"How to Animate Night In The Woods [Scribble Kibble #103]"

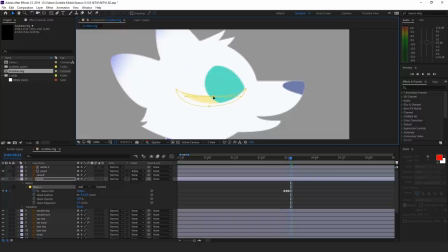Part open, middle, part down. Insert the closed eyeline for three frames. Repeat the mask pattern backwards. Copy the mask onto the track matte layer, and there's your blink.
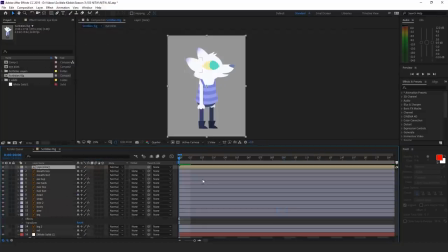I'll dump this into a precomp. If it were a complex animation, I could call up different eye animations inside the precomp by using time remapping.
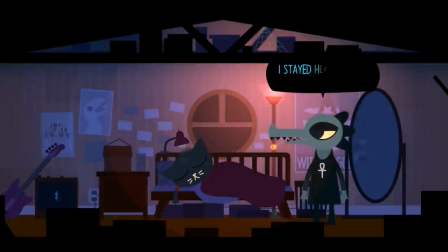Another simple animation to test on your rig is talking. In the game, sometimes heads move up and down when they're talking, and sometimes they don't.
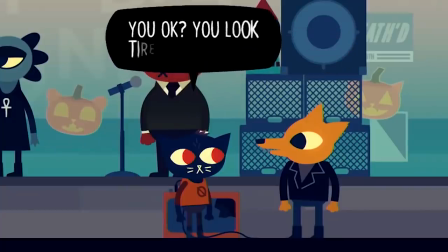So it's your choice. Side-facing heads open and close their mouths when they're talking.
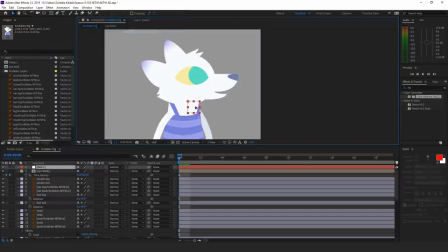For after effects, add a null object and pickwhip all the head layers to control the whole thing at once. In Adobe Animate, you can use layer parenting or put head parts in a symbol. In Toon Boom, make a peg. Tween the head up and down, add some easing. Tween the jaw opening and closing.
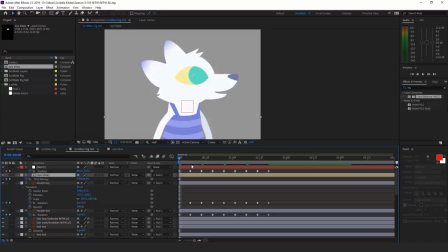Done.
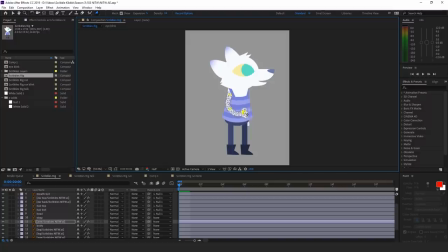Now, let's do a run cycle. starting with the arm, set the most extreme front pose and the most extreme back pose.
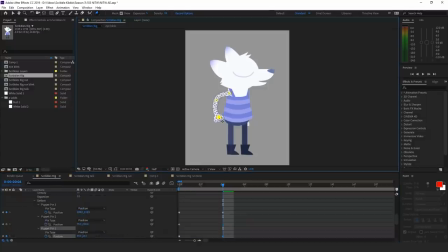If you have bones, use them to uncurl the arm in the downswing, otherwise it looks too stiff.
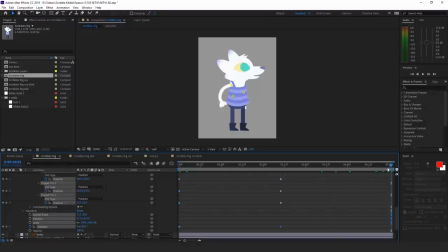Copy and paste the starting pose to the end of the timeline. For the leg, set three poses.
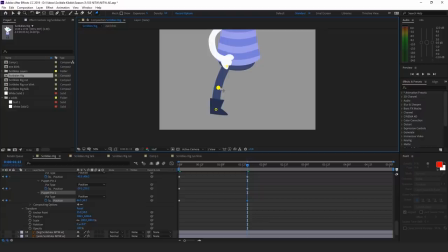The outstretched leg before impact, the leg before liftoff, the curled up leg ready to return to the front. And now add a copy of the outstretched pose to the end of the timeline. Use the space between these two poses to create a fourth pose by curling up the leg in place.
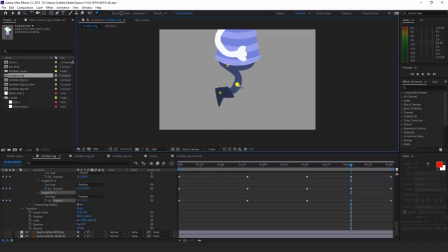That'll keep it from unfurling too soon.
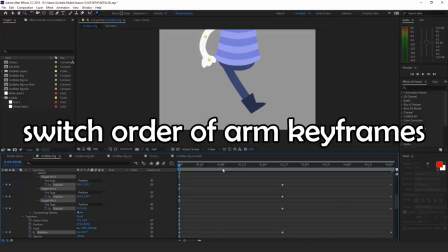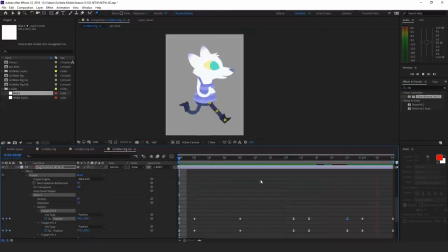Once you duplicate the animation to the opposite limbs and shift them to start at the midway point, you will immediately see if your timing is bad. The fix might be as simple as changing what frame the opposite limb starts on, or you might need to manually drag frames to fix the timing.
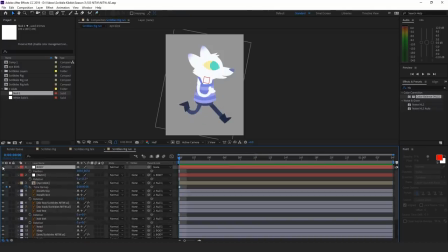When your run is reasonable, add a control for the entire body. During one full run cycle, the body goes up and down twice.
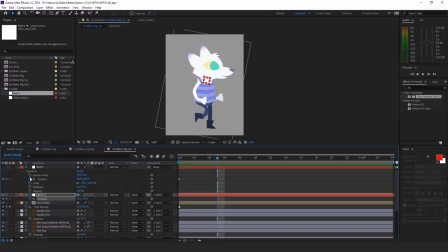Every time a leg is touching the ground and straight, the body is pushed up to the highest point. The low point is as the foot hits the ground. Add some position and rotation change to the head at the same intervals as the up and down bobbing.
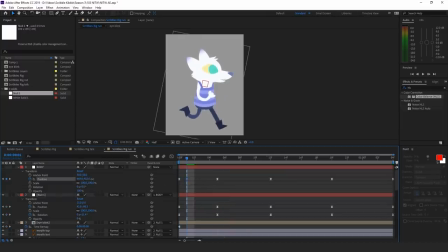You can give your run more pep by adding a keyframe right after the low point to suddenly drop it down even further.
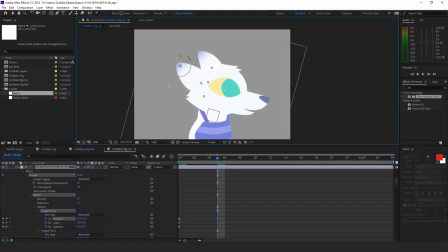Add liveliness to the head by tweening the ears and hair. These floaty bits do the opposite of what the main body is doing. Body goes up, hair and ears go down. Trim your composition or symbol to the loop size if you haven't done that already.
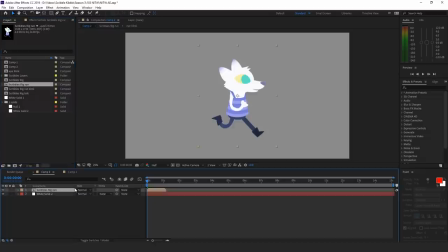Place the composition on the timeline. Set it to loop by right-click, time, enable time remapping. Hold the ALT key and click the stopwatch. Type loop out. Then go to the last keyframe, keyboard key page up, add a new keyframe, and then delete the last keyframe.
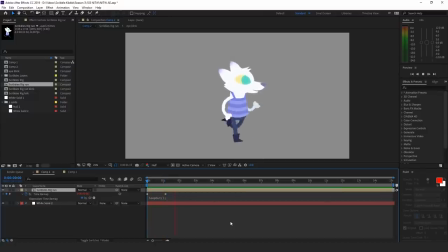Extend the timeline. If the speed of your run doesn't feel right, you need to add or remove frames in between key poses.
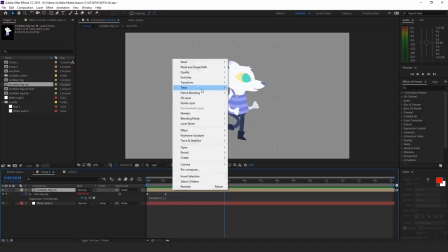In After Effects, it's easier to right-click, time-stretch, and decrease the value to speed up the animation.
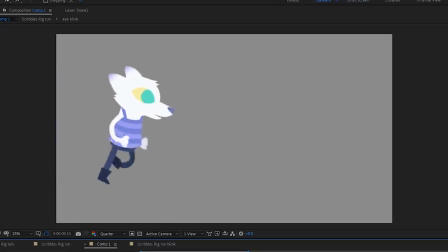This run isn't as extreme as Maze Run, but it works. Toss in a few background layers and different z-planes, and you're done.
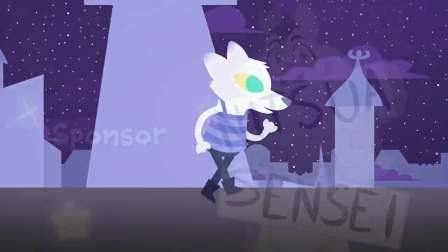There's your Night in the Woods animation. If you enjoyed this Scribble Kibble tutorial, leave a like.
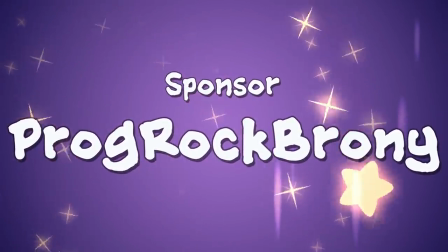Have a 2D style you want a tutorial for next? Leave a comment!
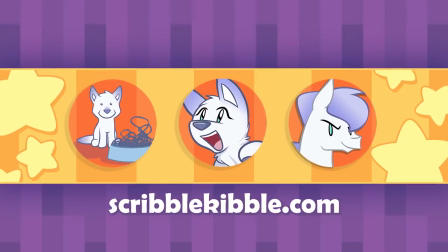Watch more animation tutorials like this at ScribbleKibble.com or look for the tutorial playlist on my YouTube page.
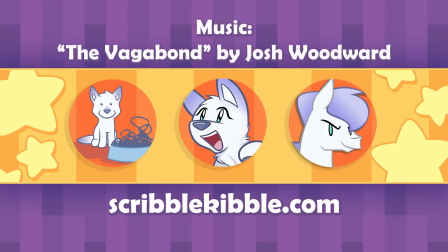See you later!